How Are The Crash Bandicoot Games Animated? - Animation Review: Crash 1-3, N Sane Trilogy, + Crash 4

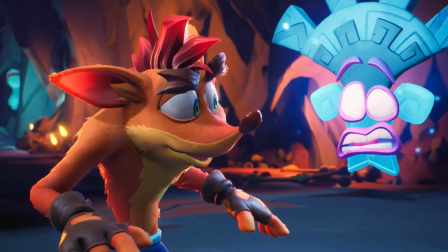[8:03]
I'm sure many were expecting the Sane Trilogy art style to stay, though this series isn't really known for its consistency between developers in the first place,
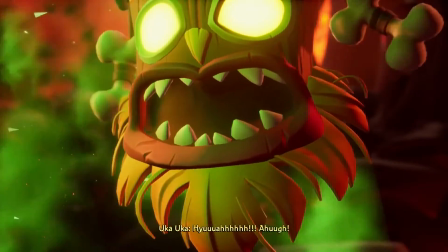[8:12]
so I feel that if the changes are made for a reason and not just for the sake of simply having change,
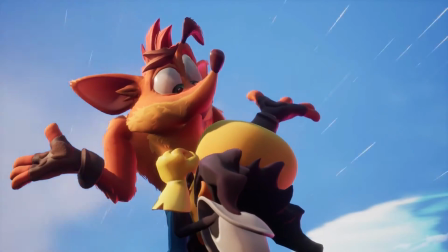[8:17]
I'm down for it. I feel that Toys for Bob wanted their own rigs and models so that they had total control over how they could deform them.
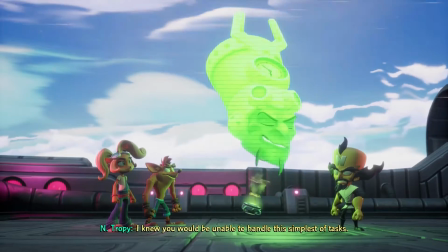[8:24]
I could see the fur shaders not playing nice with how much these characters can deform either.
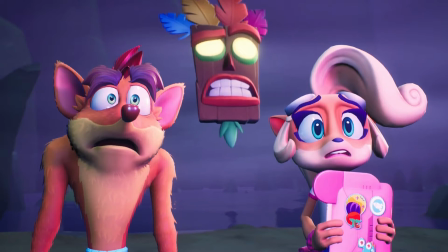[8:29]
I think that by opting for pretty solid colors with subtle fur texture and the ability to deform the characters so much,
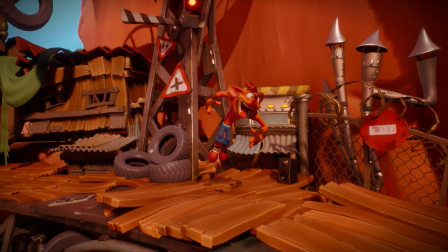[8:36]
Toys for Bob has actually succeeded and even arguably surpasses what Naughty Dog set out to do,
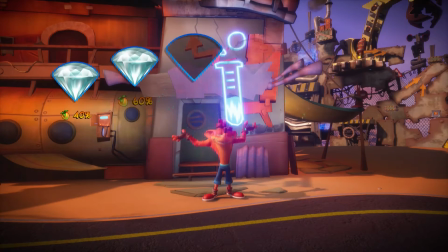[8:42]
in some ways. Crash's intentional design is left intact and he's so much more animated than before that he's basically beyond any kind of TV animation.
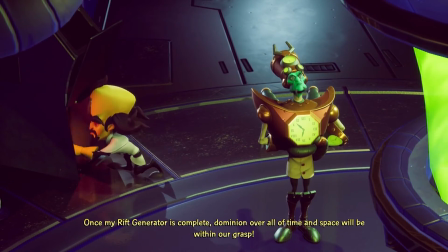[8:50]
Seriously, excellent job to the animators that worked on this game. Crash 4 has some of the most impressive, cartoonish, exaggerated 3D animation I've seen in a game.
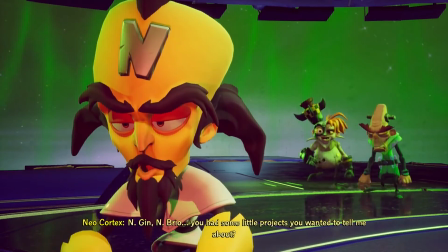[8:59]
Toys for Bob's animators are flexing with every cutscene, pose, and facial expression.
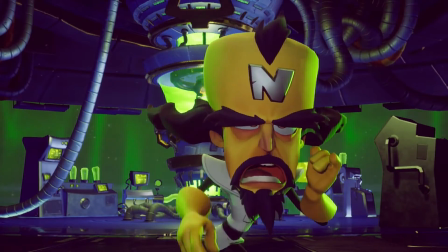[9:04]
It is ridiculous how appropriately expressive every character in this game can be.
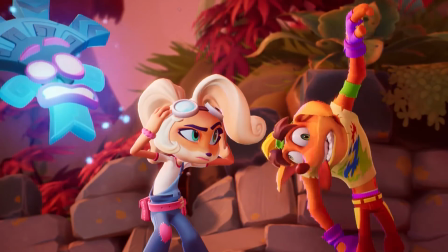[9:09]
These characters live by their exaggerated key poses and animations.
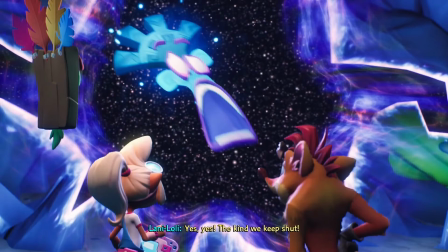[9:12]
Pausing at the right times will show us not just some hilarious motion stills, but how much these characters are able to exaggerate and to deform.
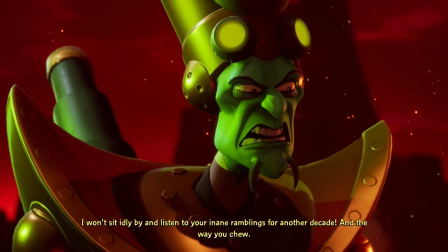[9:21]
Without the context, these animations just look so effortless. Now let's look at Crash and Coco's run cycles.
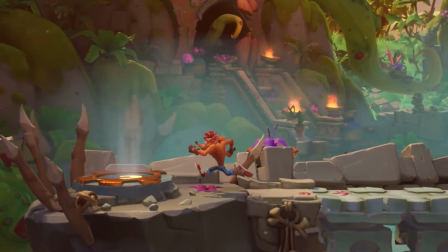[9:27]
The most notable change here is that jut forward they do when they start running.
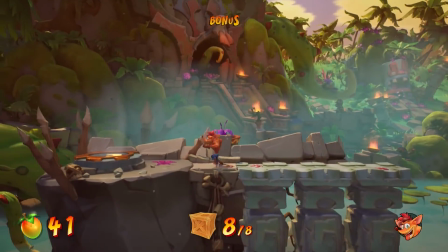[9:31]
I found it kind of jarring at first, but this anticipation of Crash and Coco going from their idle to moving is made noticeably clearer at all angles thanks to this.
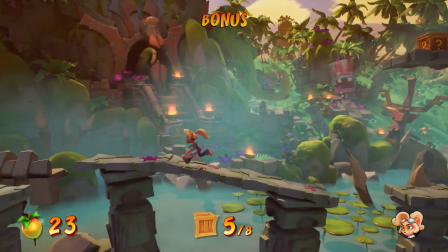[9:40]
And this will be a common theme among Crash 4's animations. All of their actions have more concrete anticipation and or recovery, but they're still quick,
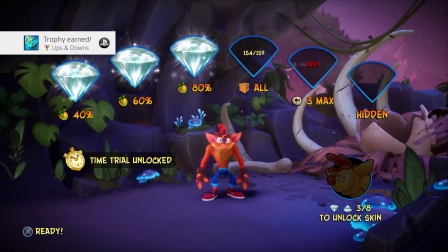[9:48]
which keeps movement fluid, and the more exaggerated actions are saved for when you're not in control.
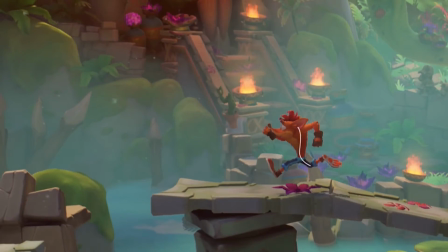[9:53]
Anyway, the line of action action is also a lot clearer here. These earlier run cycles are still great, of course.
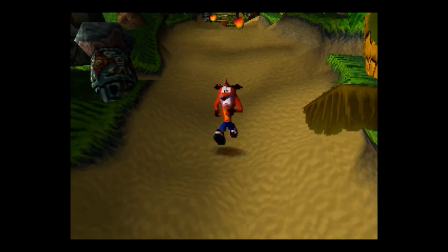[9:59]
Crash in the first game was so scared, in Insane he's just the epitome of crazy,
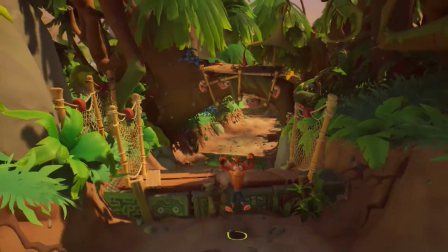[10:03]
but here the posing's so clean that we can infer maybe there's more to Crash than just being a lunatic here now.
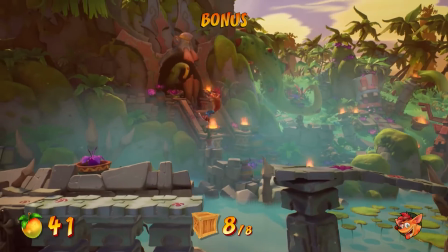[10:10]
We'll discuss that again a little later. This run cycle also holds the key poses for a noticeable amount of time compared to the past iterations.
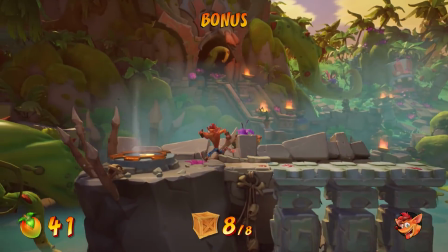[10:17]
This is important across all of Crash's gameplay animations. Crash holds the key poses on his actions longer than before, thus making them clearer to the player.
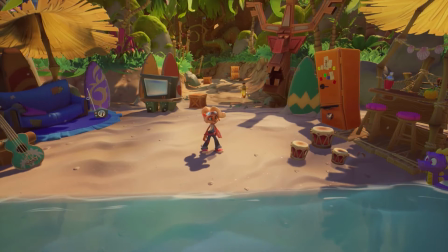[10:25]
Coco is also more fleshed out in her personality. I love the idle animation where she sweeps her hair because it's visibly falling back down over time.
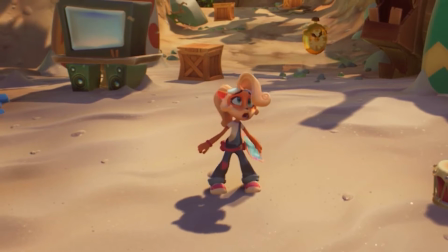[10:34]
My first thought seeing this was, does she get tired of sweeping her hair up all the time? And the answer turns out to be yes.
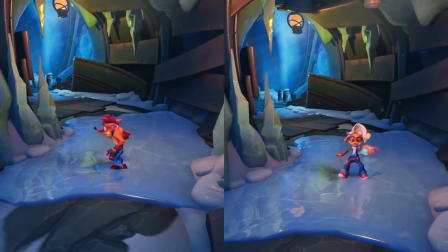[10:40]
Then the two still had their unique cycles for being on ice or being scared.
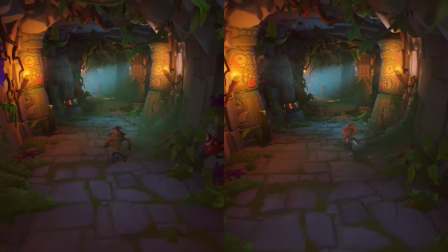[10:45]
However, I don't think there's any muck they have to trek through in Crash 4, but you do roll an acute cage ball from danger.
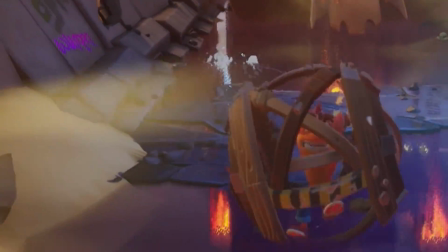[10:51]
I love this little ball because of the details on Crash and Coco while inside it.
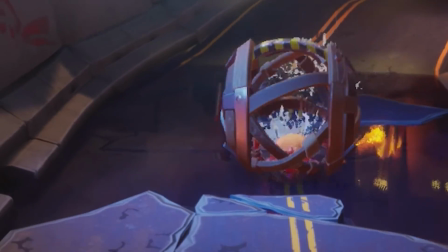[10:55]
When you hit a hazard, they lose control of the ball and roll around in it before regaining their composure.
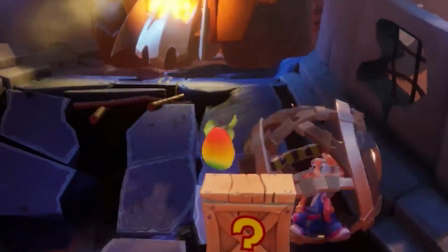[11:00]
While a pretty good detail, it's also functionally important because it's conveying to the player that when you hit these hazards, you're slowing down.
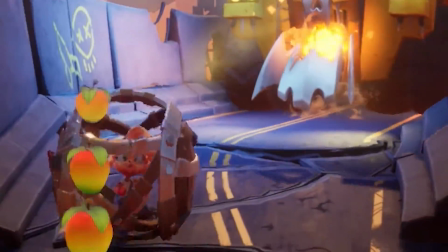[11:08]
So you should try to avoid making them spin in the ball unless you're an animator watching. Then there's the jump.
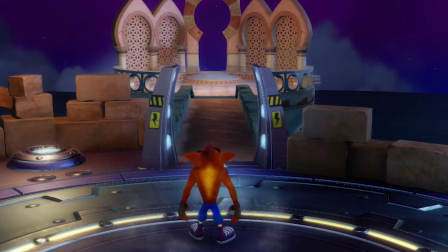[11:13]
In Insane in the original games, Crash has some visible stretching.
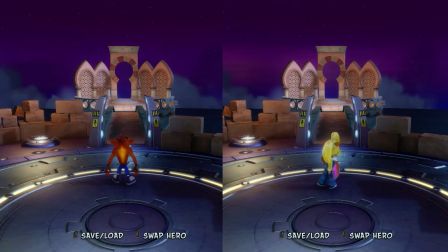[11:17]
Coco does too in some of her riding levels, but in Insane she doesn't stretch nearly as far in her jumps. Like we said before though, Coco doesn't have to stretch as much as Crash does. In Crash 4, Coco does this kick in her forward jump.
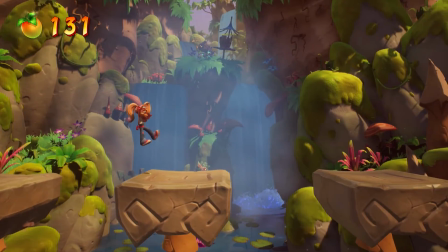[11:29]
This is a good detail because it keeps her as circular as Crash is when he does his somersault.
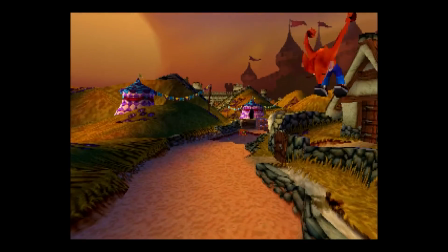[11:34]
This somersault is a gameplay choice to help really distinguish the forward jump from the jump in place and the crouching jump.
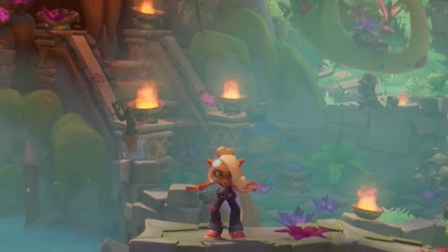[11:41]
And while Crash's jumps are symmetrical like they've always been, Coco's jumps are asymmetrical, and she holds her hand up when doing a double jump.
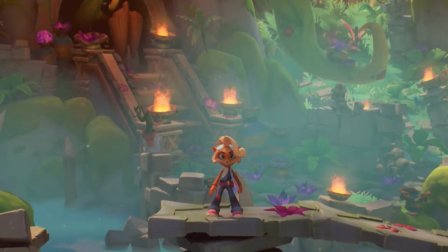[11:48]
This distinction makes sense, plus her tablet is offsetting her weight anyway, and this is kind of present in the Insane Trilogy as well, it's just not as exaggerated.
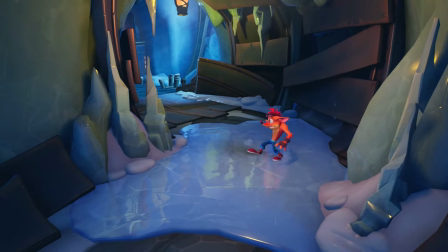[11:56]
Either way though, it is an important detail. On ice, the personalities contrast a lot.
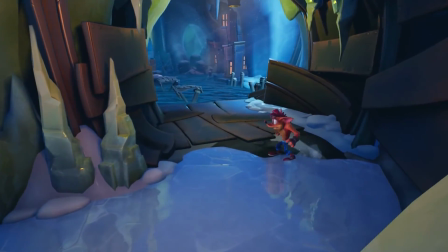[12:01]
Crash is kicking his feet really fast, and at a stop he still isn't composed.
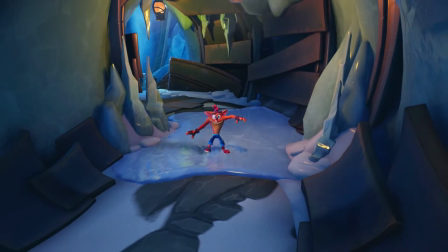[12:06]
There is no moment of comfort or feeling like he's in control.